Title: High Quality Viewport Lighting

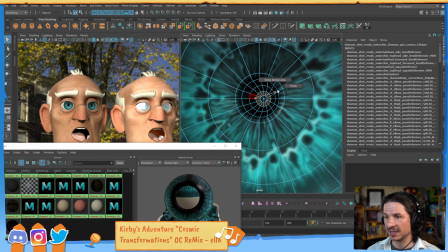[37:14]
The inner eye does not have that because it is a literal hole into your face. There's nothing to glint out of. If anything, what you see when there's a glint is red. If you've taken a picture of someone with a flash and their eyes show up red on camera,
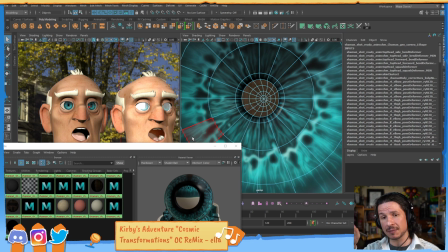[37:32]
is because the light is bouncing into the eye and then bouncing back out and showing the color of the blood vessels in the eye. There's no surface there for light to reflect off of. It literally is the inner workings of the eye.
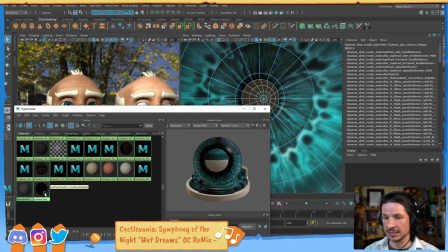[37:48]
So if you assign a surface shader to that, you get
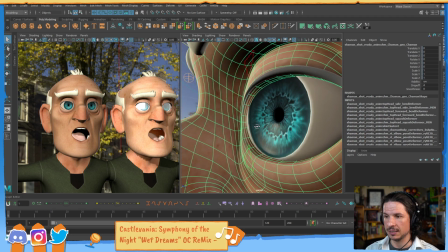[37:54]
pure black, like so, which is much more natural to how the eyes actually work.
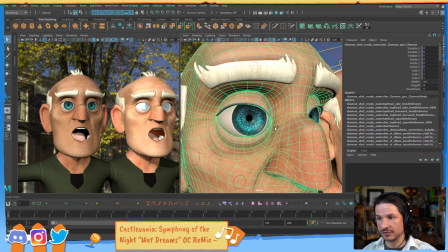[38:01]
Now with that, let's hit Control Shift H to bring back the lens of the eye.
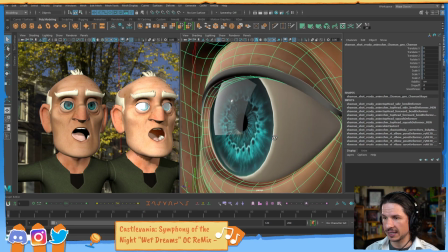[38:07]
And we get this much more natural
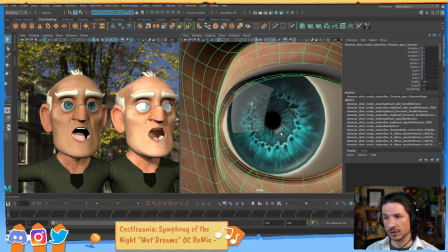[38:11]
eye where you get a little glint off of the cornea, or sorry, the iris, but the inner eye is still pure black.
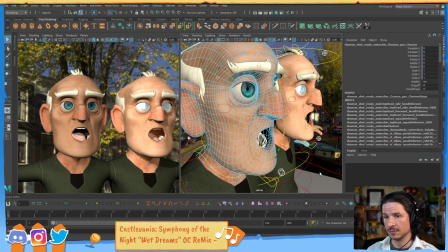[38:22]
There we go.
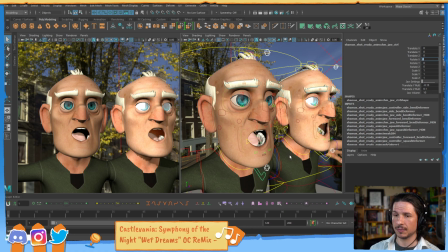[38:26]
That's pretty much it. At this point, it's just keep going. Like add AI standard surface materials to the hair, to the clothes, to the teeth, to everything really. And then you're ready to go.
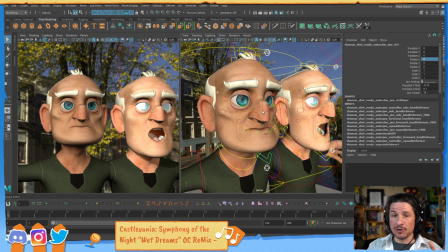[38:45]
And then what I would do is just, if you want to make this easy for yourself, just take the rig, open it in a fresh scene, and then apply all of these materials in that fresh scene, save it out as your own custom modified rig.
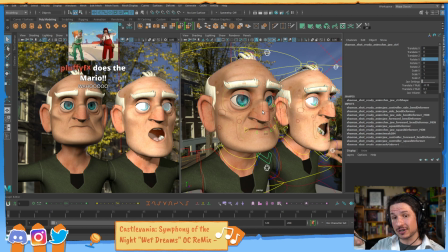[39:01]
Now, anytime you animate a scene with that rig, just bring in your custom version, and it's got all the materials done. It's ready for lighting. You just add the lights, poof, done. You're ready to go. And Pluffy, thank you so much for the subscription. Oh man, thank you. I really appreciate that.
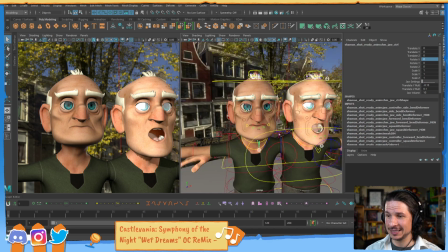[39:20]
So yeah, this is pretty much it.
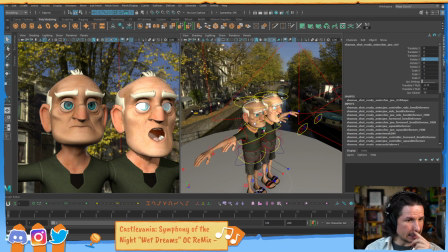[39:27]
Now there was a question here. Can I do all this and use the My Default lights instead? You can. You're not going to get the same amount of detail, but you, as long as you get this kind of the similar settings, you can do the same.
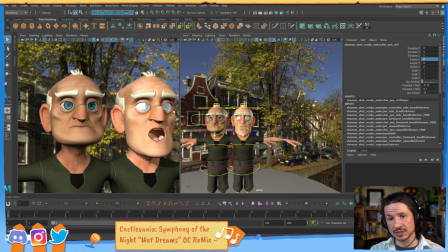[39:44]
I like the Arnold ones because they're just more detail, and then it's ready for rendering right after.
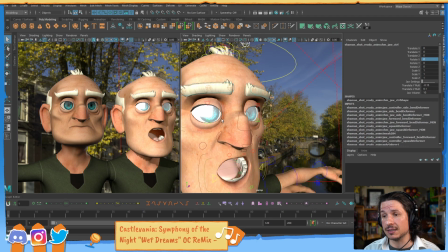[39:49]
But let's say your computer can't handle it. let's take this other rig here.
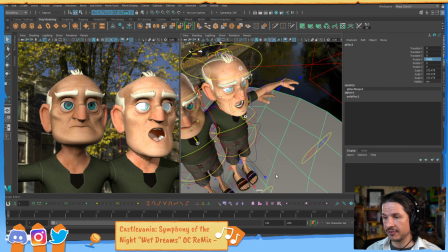[39:56]
We can do this very similar things. So let's take the body resolution, put it to high, make sure we can select the body.
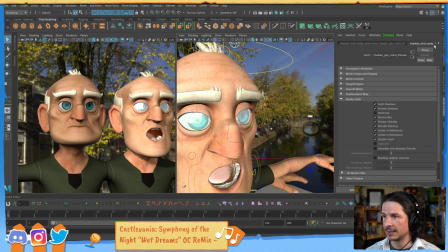[40:06]
And let's take the eye lens here. And I'm just going to go to the material. And the first thing I like to do, if I don't have the ability to change it to an Arnold material, for one, make sure the eyes are pure transparent.
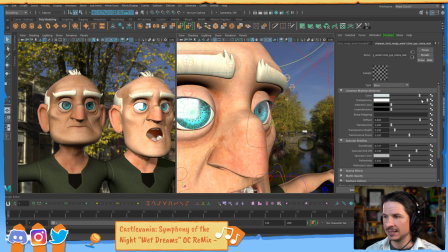[40:21]
This is going to get rid of that weird, like, milkiness to the eye. And then go to your specular, and you can just tighten the specular lighting on there.
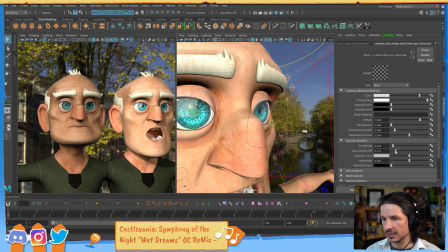[40:38]
So just kind of push that a little bit more here. And already you can see how that pushes the eye, makes it a little bit more just visually appealing.
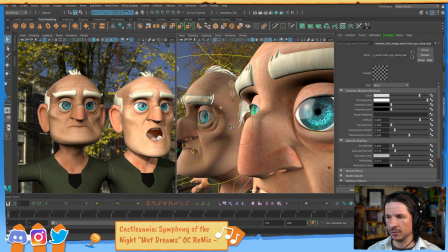[40:50]
It doesn't have that old, like half-blind look to it.
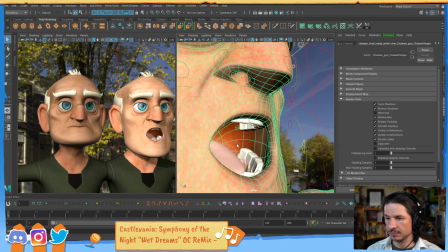[40:58]
From there, I can do the same thing with the mouth. I always like to do this with the mouth. Row selection. Boop, boop, boop, boop. That should be good. Let's assign. Now let's do this with the hypershade because it's going to be faster.
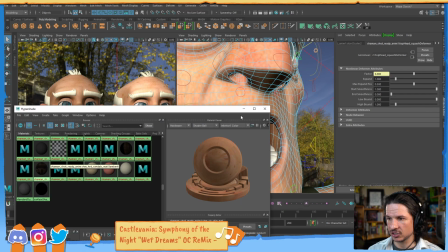[41:21]
Assign the surface shader. There we go.